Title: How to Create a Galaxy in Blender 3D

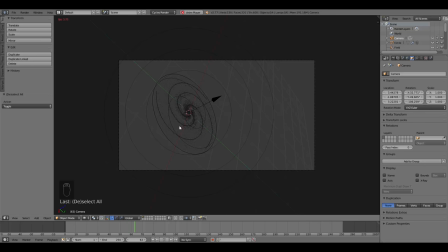[28:35]
It could be much faster or slower, depending on what you're using. And we'll stop it right about there.
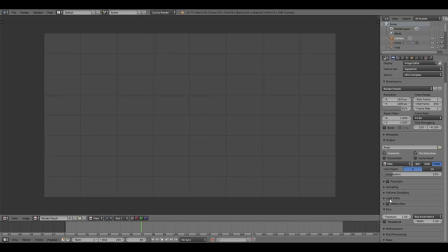[28:41]
We'll go ahead and give that a quick render. I'm going to go down to the sampling. We don't really need 128.
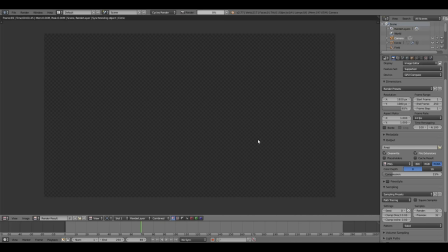[28:48]
We can drop that to probably 32, and we'll be fine. Go ahead and press F12 to render that.
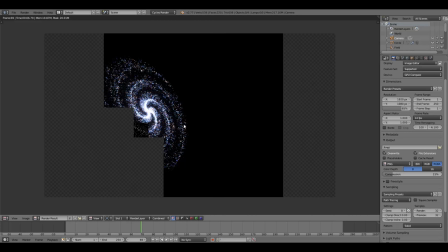[28:55]
And the thing that I forgot to do immediately, right off the bat, we need to make sure that the emitter object is hidden. It's kind of difficult to see, but there's sort of a glow behind all the particles in this render because they're casting light on this disk, but we don't want this disk to be visible.
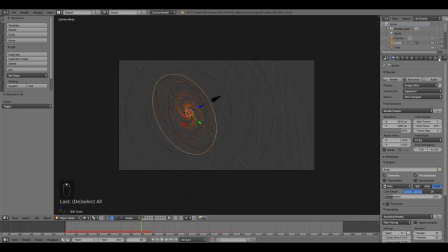[29:11]
So we actually have to turn that off in both of our particle systems. So we'll go over here to the particle settings. In the first particle system, we want to scroll down to the render settings and uncheck the emitter box.
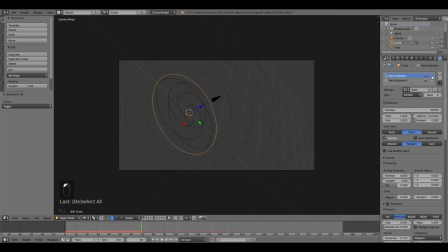[29:25]
And then we want to do the same thing. I'm going to hide this particle system from the viewport again because my computer's running kind of slow. Go down to the particle system 2 there and do the exact same thing. I'm going to go ahead and save this before we go any farther too.
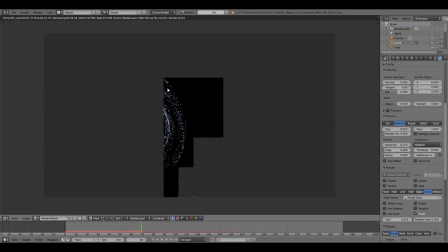[29:43]
We'll go ahead and give that another render and see if this is any better. There we go.
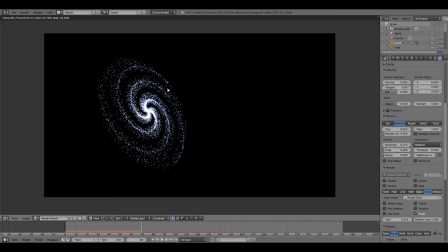[29:47]
We can see that there is no background there behind it. Nothing to catch the light. Look a little bright right now, but they will look a little brighter than they're supposed to in the end, because like I said, we're going to be adding the volumetric effects here shortly, and that'll really,
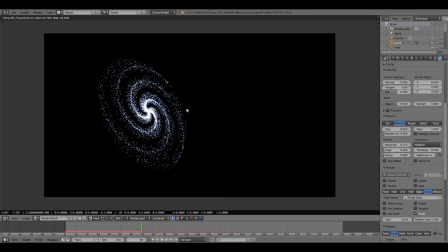[30:07]
really affect the brightness. So that's about the pattern that we want. We could probably do with more brownie in motion, because it looks like they're following the spiral pattern, maybe a little too rigidly.
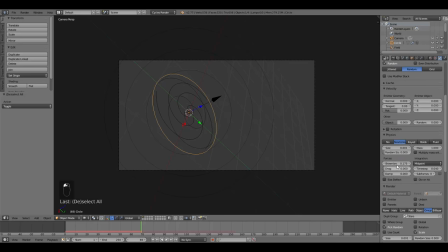[30:18]
So I'm going to go back to the first particle system here, and I'm going to go back to the first frame too, so this doesn't bug out on us. We'll set this to maybe 0.235, something like that. We increased it by about 50, 60, 50, 60, something like that.
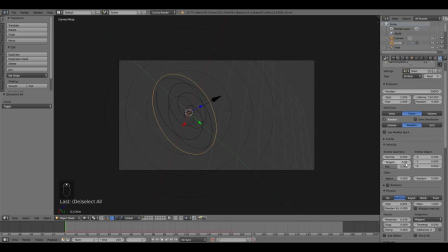[30:39]
Yeah, maybe 0.24 would be better. We'll leave it at about that. We can mess with that more later. But for now, we will leave the particle settings, and we're going to turn our attention to the volumetric aspect of this.
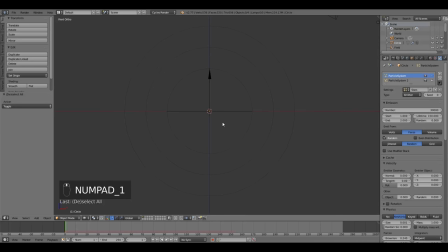[30:53]
And basically what we'll be doing here is sort of simulating the clouds of gas and dust that you can see. It's actually a two-step process. We'll be adding more to it in compositing in the end, actually. But to sort of add like a milky appearance to the galaxy and sort of a clustery, cloudy appearance.
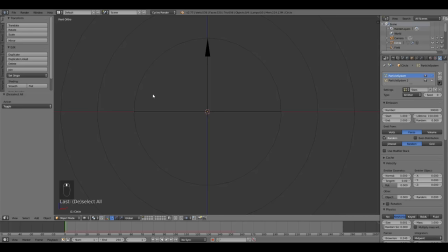[31:13]
So what we're going to do is press Shift A. We're going to add a cube. And we want to scale that down by pressing S, Z. Scale it specifically along the z-axis down to about that. Something we actually want it, we still want it pretty tall.
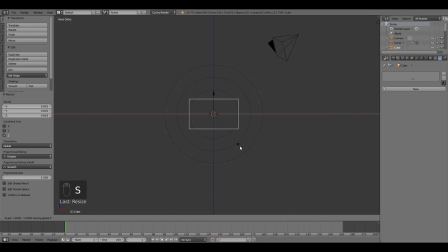[31:32]
And then I'm going to press S and Shift Z to scale on both the x and y axes. And we want to extend that out so that it's beyond the bounds of the disk there.
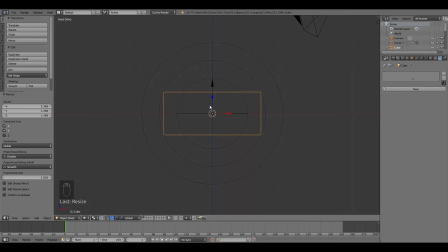[31:44]
And we basically want it so that we're using this actually not only to add cloudiness to the galaxy, but also to sort of fade out the edges.
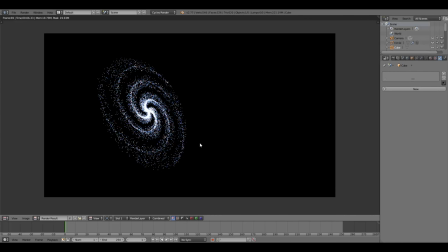[31:52]
Because if we hit F11 again to look at our previous render, it doesn't really fade out. You can see that there's a very clearly defined disk, and it looks a little too perfect to be something that you would maybe likely see in nature.
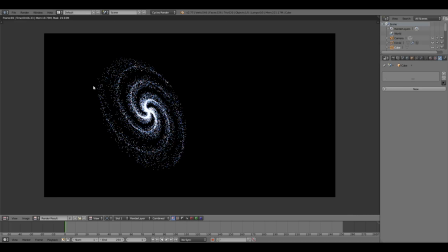[32:08]
So we're going to add a little bit of sort of a fall off, so that it sort of smooths out a little more easily into space rather than just ending so abruptly.
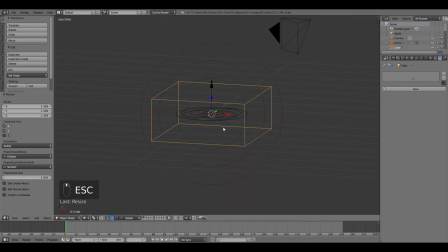[32:19]
And this will also give that nice texture to the galaxy.
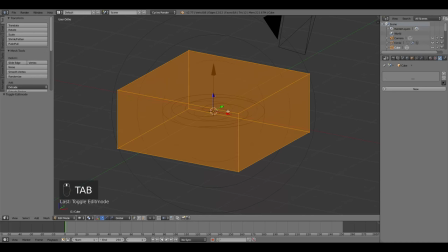[32:22]
So I'm going to press Tab to go into Edit Mode, and Control Tab 3 to switch to Face Select Mode.
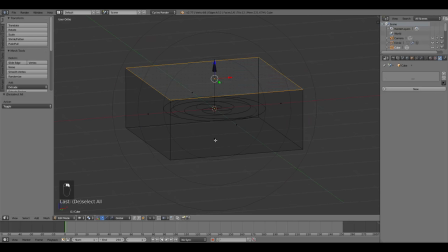[32:30]
And we are going to select the top face, and right-click Shift to select the bottom face. And I'm just going to press E to extrude, right-click, S to scale in.